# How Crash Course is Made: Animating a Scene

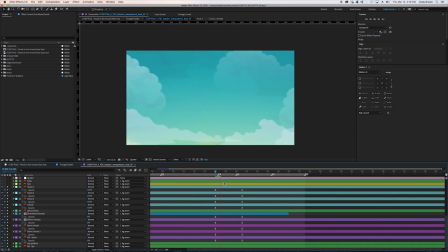1241s
And we're just going to do that with a simple opacity fade,
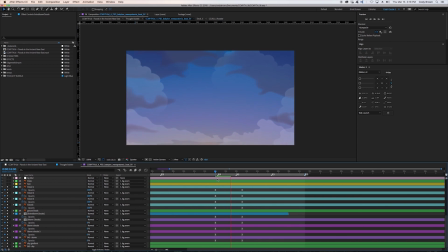1246s
100 to 0, and for the storm clouds, 0 to 100.
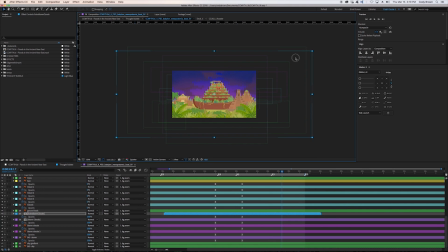1254s
We're just going to resize our storm clouds here. They're slightly too big. We'll just go inside the comp, see what's up. Let's solo it so we can look at exactly what we're looking at.
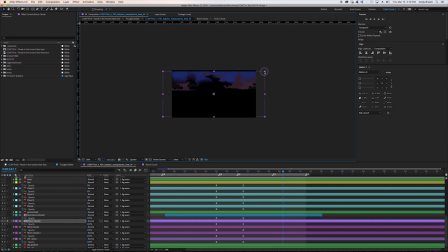1269s
We'll do a scale inside this comp as well.
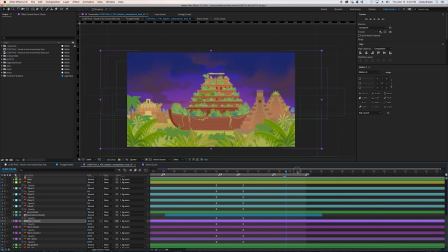1276s
That's looking pretty good.
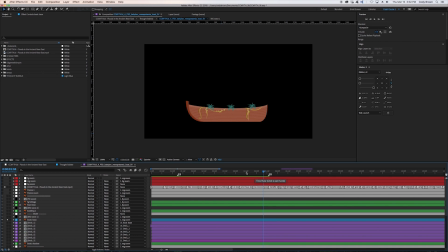1282s
Up next, we'll make a shine for the boat when Mike mentions the boat. It's a good way to draw your eye towards a specific part of a scene.
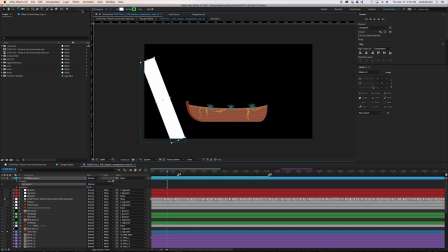1300s
So we'll make a shape layer rectangle and use this as a way to mask out the boat.
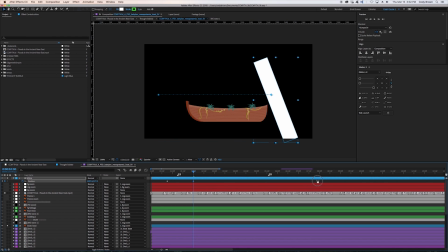1311s
We'll set a position keyframe and drag it over the timeline.
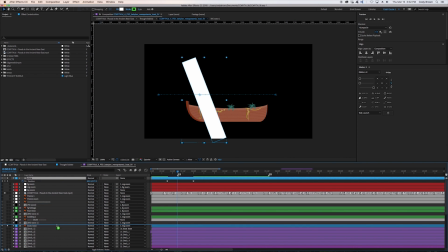1318s
And we'll add an easy ease on that just to make it seem nice and smooth.
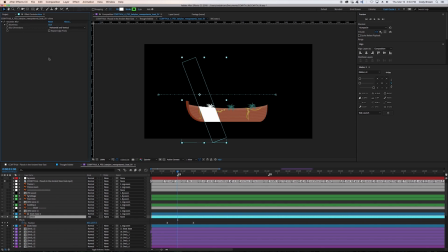1325s
We'll duplicate the boat and use that as an alpha matte, and using the shape layer as the moving mask asset, which we will make to additive and
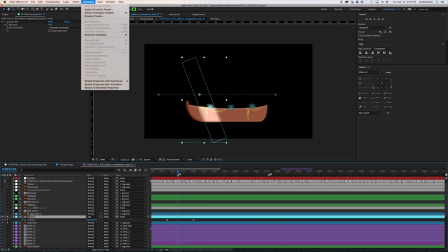1342s
lower the opacity as it passes by.
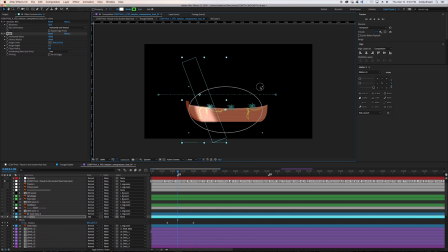1348s
We also will add a nice bulge here just to give a little bit of a dimension. It's the small things that sell an effect often, so it's amazing what your eye can pick up.
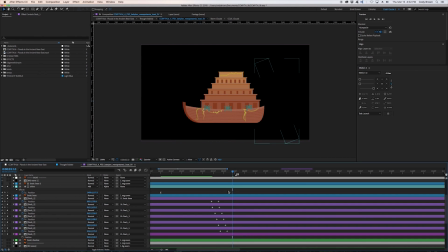1363s
All right, this is looking good. Next, we're gonna add one of my favorite effects. It is the dust effect, and I think it's one of the most used assets in the Crash Course series. So we'll just drop a few of those in and see how that adds some texture to it.
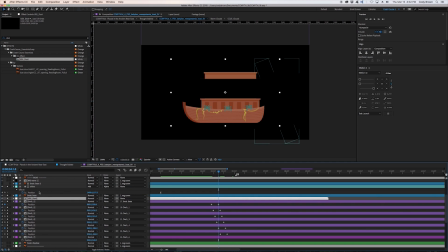1381s
We'll just search in our project panel, click and drag the comp in, and we'll just shift it on the time scale, shift around some scale values to fit the proportions of the boat.
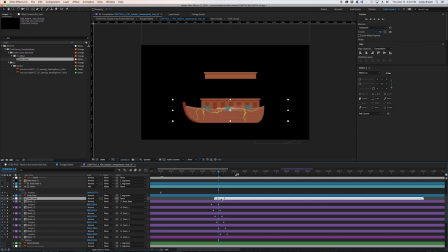1398s
It's a pretty simple asset. It's only 2 different layers. The opacity fades from 100 to 0, and it also has I think it was a fast blur at the time.
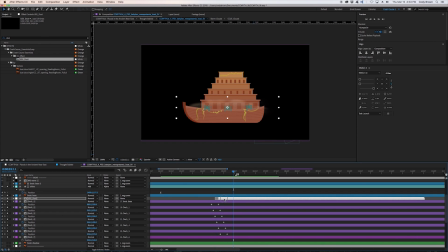1412s
A fast blur increases over time as the opacity drops and as the scaling of the layers scale up. It becomes thinner and more smoky. It's a good effect.
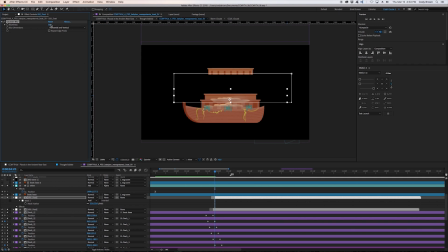1430s
We'll just make this one a little softer, add more blur. So similar process to how we've been doing this sort of offset sequenced layer effect.
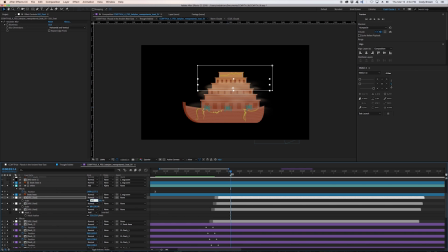1443s
Now we're going to offset all the corresponding dust layers so that it matches with each of the boat's layers.
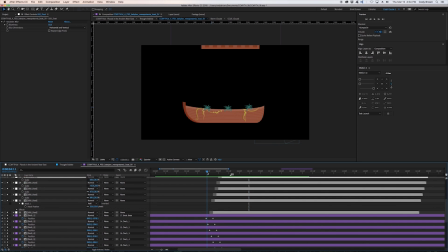1457s
That's looking pretty cool. Pretty happy with that.
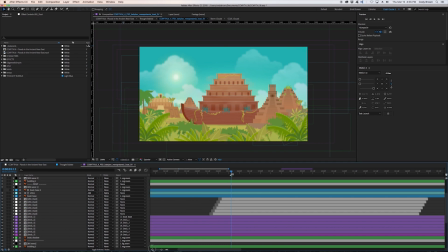1463s
All right, we're gonna add some rain next,
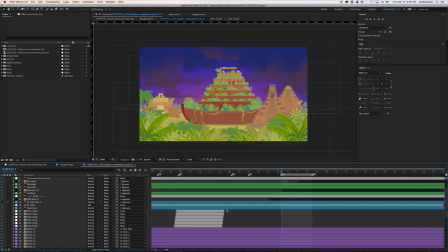1467s
and we can do that by adding a new solid, which is Command Y.
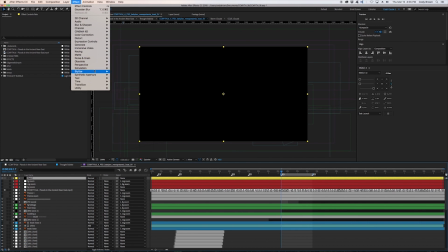1477s
And the dimensions are whatever your comp's dimensions are, so it fits perfectly, which is good.
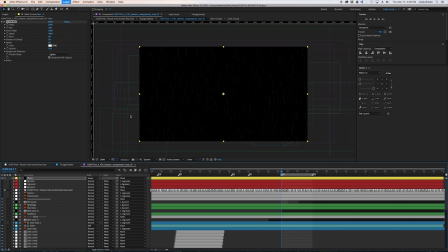1488s
So in this instance, we're going to use the pre-made effect, the simulation effect of rainfall.
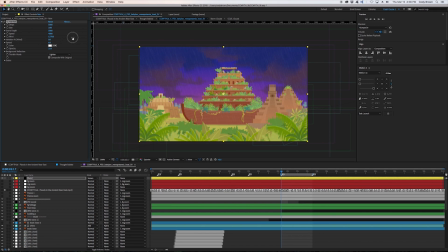1494s
And this is just a great way to do kind of, templated type of effects. And
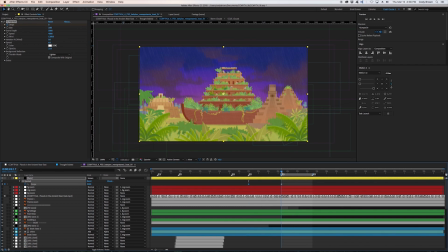1504s
while maintaining control and having the creative levers in front of you. And then after that, we'll attach it to the midground null, and that'll cement it to the to that plane.
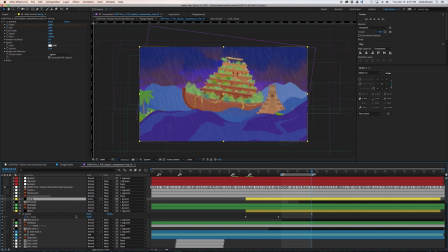1521s
For these waves, we're just going to attach it to the foreground null and duplicate that wave.
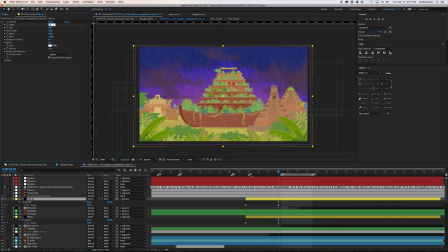1528s
Just give it a little layering. We'll reduce the number of drops and increase the size.
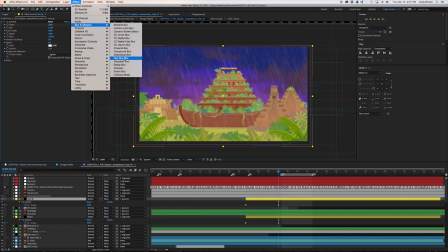1536s
And then we'll also add a Gaussian blur to give it more of a foreground feel.
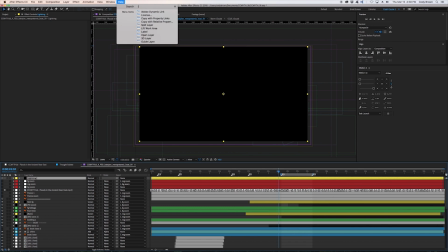1547s
So similar to what we did for rain, we're going to use the pre-made asset. Command Y for the new shape,
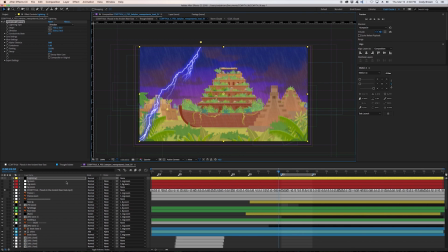1556s
or new solid rather, and we'll search the advanced lightning effect, and it's pretty cool. It's just a great way to
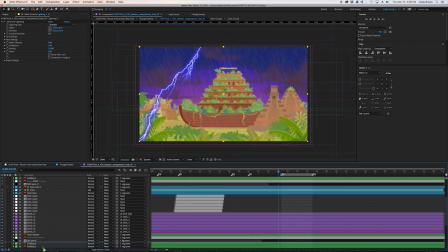1572s
build a scene on the fly when time is an important resource.
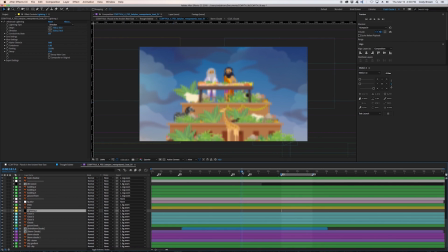1581s
Just gotta move it around, and gotta play with some of the settings to make it feel like it's in the scene, and that's all done by parenting to the right null and giving the
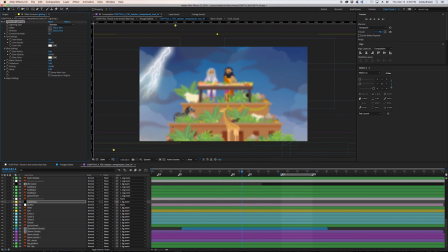1598s
sensation that it's, you know, a stormy cloud in the distance. And here we're just going to tweak the settings a bit. We'll make it a very short animation, and we'll add a flicker there,
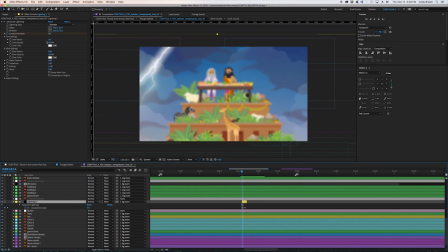1620s
just so we get the variation and make it look alive.
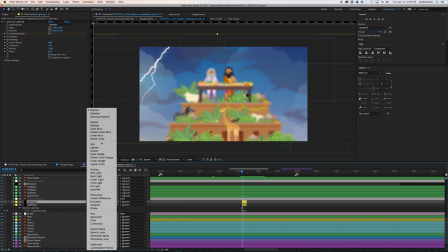1626s
We'll make this look more lightning-like when we duplicate it.
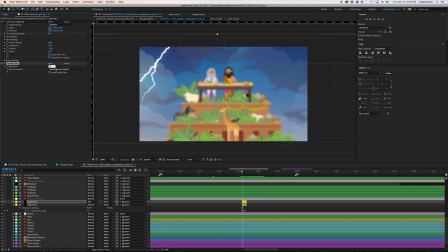1631s
And we're adding a Gaussian blur here on an additive layer mode. And this will just give that nice glow, that godly glow of lightning.
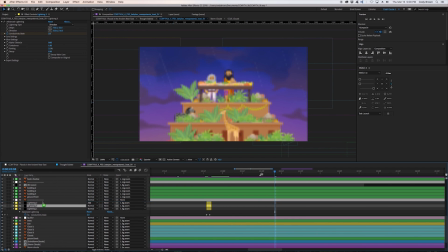1647s
Looks pretty good. Of course, there's many ways to do these things. Everyone kind of has their own cheats and tricks, but this is just the way we like to do it. And let's add some more lightning on the other side there.
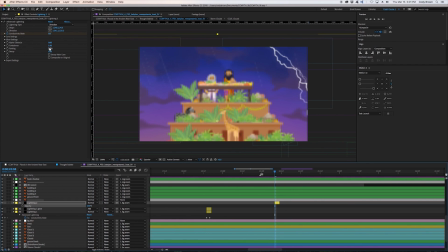Same process as last time, just duplicate it, additive.
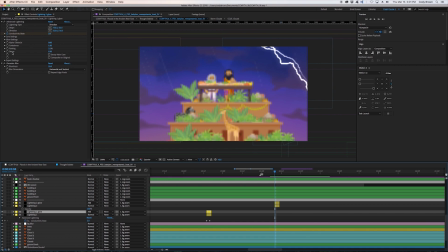1677s
We'll add a little blur and make it look more powerful, more magical.
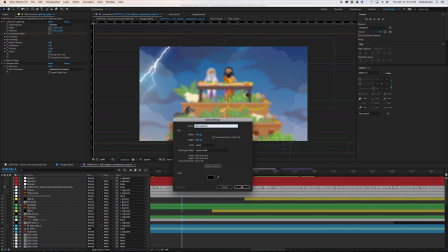1688s
And up next here, we're just going to add some flashes of the lightning.
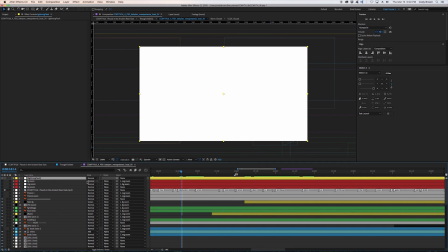1693s
And that just kind of helps sell the effect of lightning and thunder and the storm clouds. And it'll be a simple effect. It'll be just a white solid
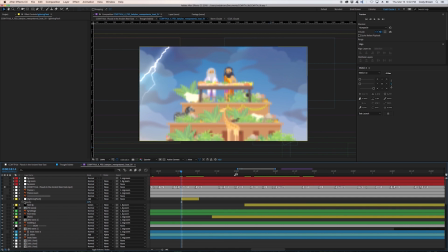1707s
on additive layer mode, and we're just going to have a simple opacity shift to 0 from
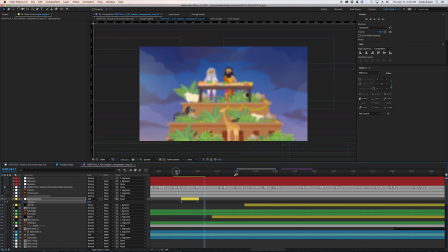1716s
around 12. Yeah, that's looking good. Just adds that atmospheric glow to everything. It ties it all together.